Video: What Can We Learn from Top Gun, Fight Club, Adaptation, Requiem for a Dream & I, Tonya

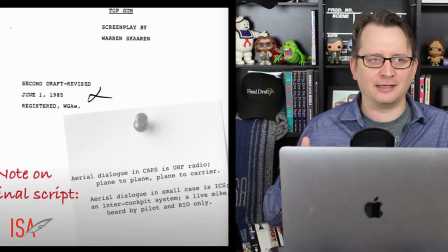4:03 So Chip Proser was somebody that did have a bigger repertoire, a bigger resume as a behind the scenes person. And as we see here, the name of Warren Skarin, he also is a guy that has a lot more producing under his belt.
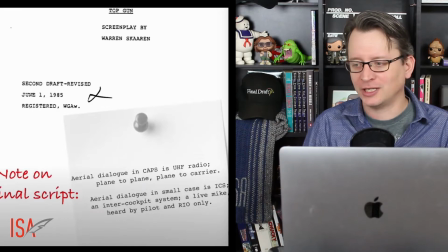4:19 And as part of who he is, his professional career, he is a guy that was from Texas, who started to work to get films to come and shoot in Texas. And one of the movies that he helped make happen and had an actual investment in was the original Texas Chainsaw Massacre.
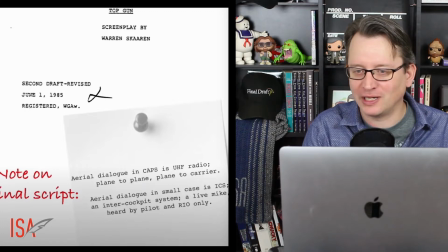4:35 But interestingly, his notable writing also includes Beverly Hills Cop 2, Beetlejuice, 1989's Batman, and he even did write a sequel to Beetlejuice, which I would love to get my hands on that, called Beetlejuice in Love.
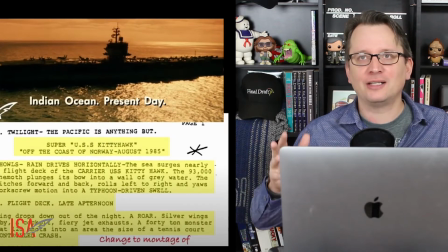4:47 So right away, and we don't get into the filmmaking very much, but it is interesting to note that for even in a big budget movie, and this of course was a big-budget movie, there were limitations that you see pulled out of the screenplay immediately. The movie opens, as we know, with this montage of jets taking off and landing,
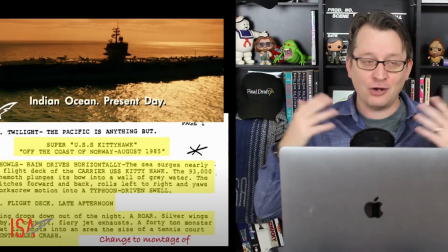5:06 which is also good to see for the audience to kind of understand what normal life looks like on an aircraft carrier,
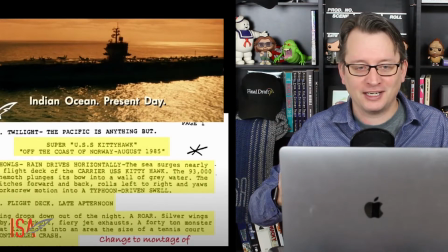5:11 but the opening sequence was written differently. It involved a plane crash on the decks, and also it took place in a whole different part of the world, Norway as opposed to the Indian Ocean, during a massive storm.
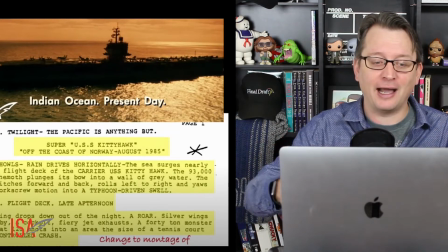5:27 So look how much easier this is to film if you're not having to deal with the high waves, the wind, the crashing rain.
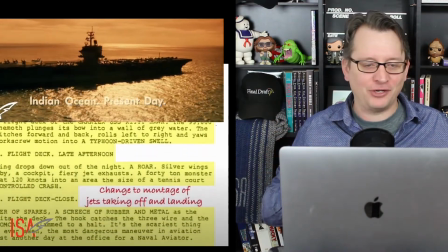5:34 Also, and again, not at all having to do with structure or storytelling,
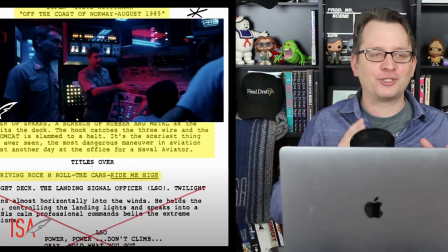5:38 there's perhaps no song more associated between a movie and the song as Danger Zone, Highway to the Danger Zone as Top Gun. But as we see here, it was actually written into the screenplay as a car song, Ride me high.
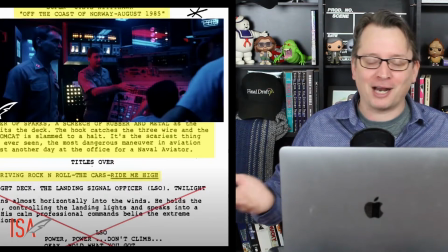5:52 There's nothing important about that, but I think that is just fun to see.
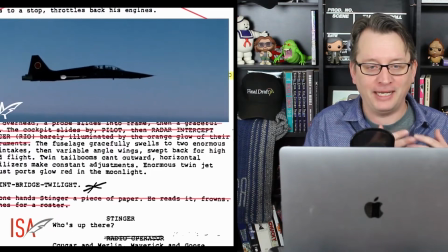5:55 So the questions I was asking people to consider when looking at the beginning of the movie Top Gun are really two things.
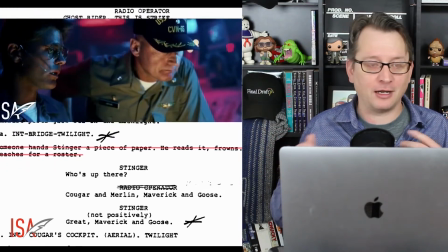6:02 One, basically the entire beginning of this movie is an action sequence. It's a dogfight between two different sets of jets going back and forth at each other.
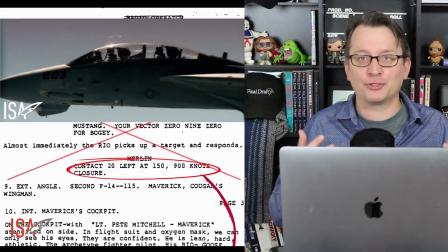6:10 How is character begun to establish when it seems like action is really driving anything?
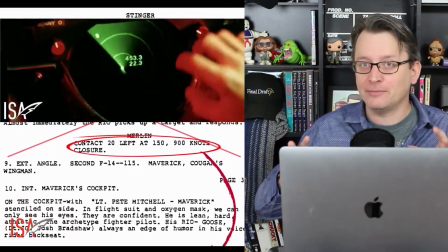6:15 You don't have time, it seems, it might seem, to establish character.
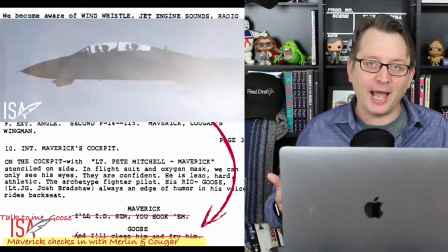6:19 But even in this brief moment where we see more action than conversation, that character is still established.
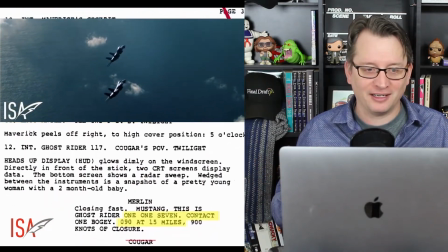6:26 One, you see that Goose is silly. I mean, it's right there in the name. What a silly Goose he is.
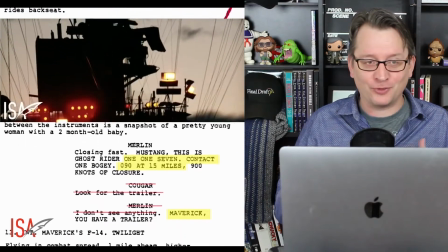6:33 As campy as that is for me to say right now, but it's true. And also Maverick being a Maverick, other pilots are telling him to be careful.
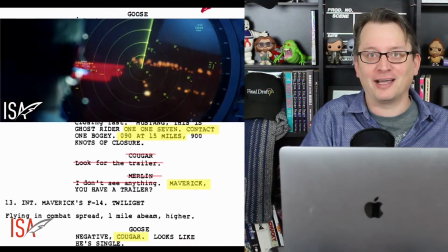6:40 These guys are people that are putting their lives on the line all the time, and they're telling this guy to be careful.
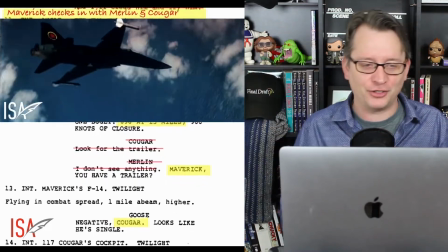6:45 So he must be an amplified version of the biggest adrenaline junkie out there the other thing i like to point out in this is in the
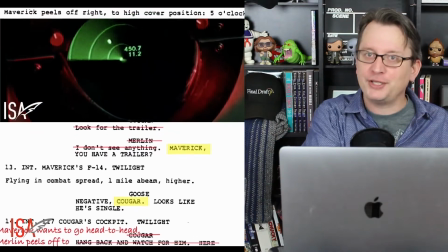6:53 screenplay it's all in the air we see the bridge of the aircraft carrier very briefly at the beginning of the screenplay and then not again it's all
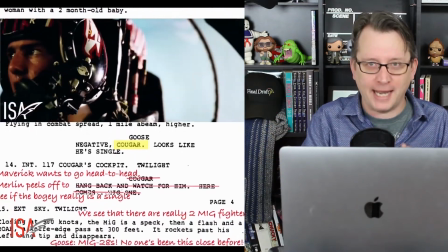7:01 just the pilots talking back and forth and the action but what is gained from the fact that they cut back to the bridge
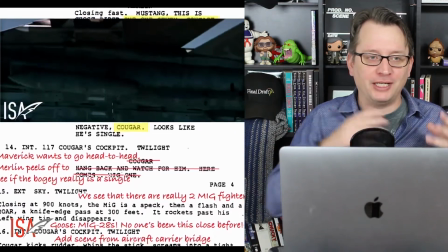7:08 way more frequently in the actual movie where you see the guys at the radar screens you hear the commander talking to them.
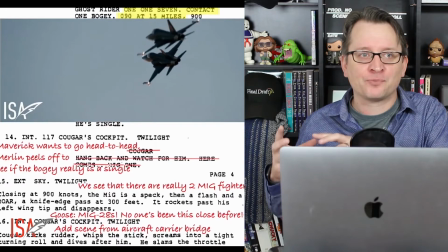7:15 You hear their discussions. What's going on there is amplifying the importance of what's going on in the sky.
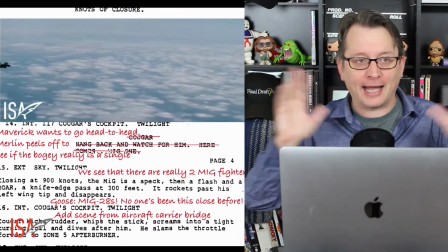7:21 Also, in my opinion, I love to see the frenetic action, the chaotic pace of what's going on in the sky.
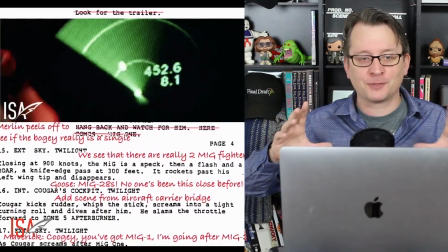7:28 Meanwhile, we have stationary locked off shots, close ups, not a lot of action when it comes to the bridge, just people talking.
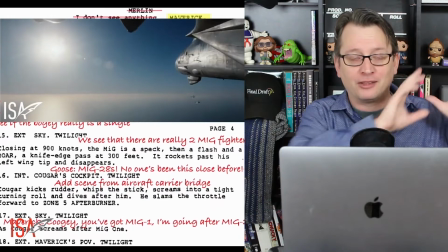7:36 And I think that juxtaposition really works well to make those action scenes seem even more frenetic and busy.
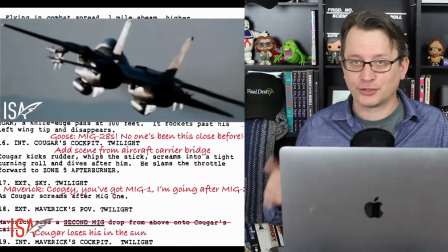7:42 That said, there are certainly ways that that could go wrong.
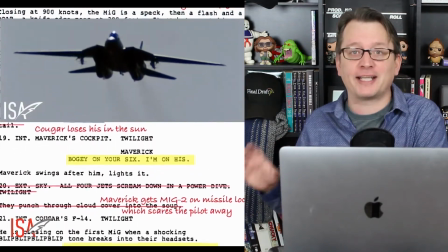7:45 You have to make sure that the scene you're cutting away to is just as important in a different way than what's going on up in the sky.
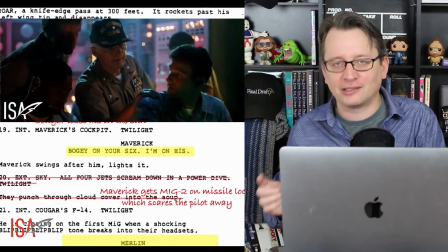7:52 So that is something to think about as a writer. Cut away from the action, maybe more than you inherently want to, but then make that thing you're cutting to be just as important as the action.
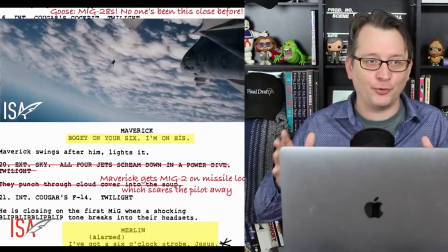8:01 As with all of these things, that's just my two cents. I would love to hear you all make comments on these videos, on this video, on the first impressions videos.
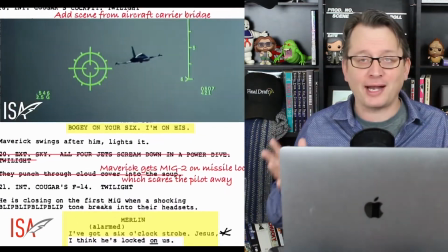8:09 There's no right answers.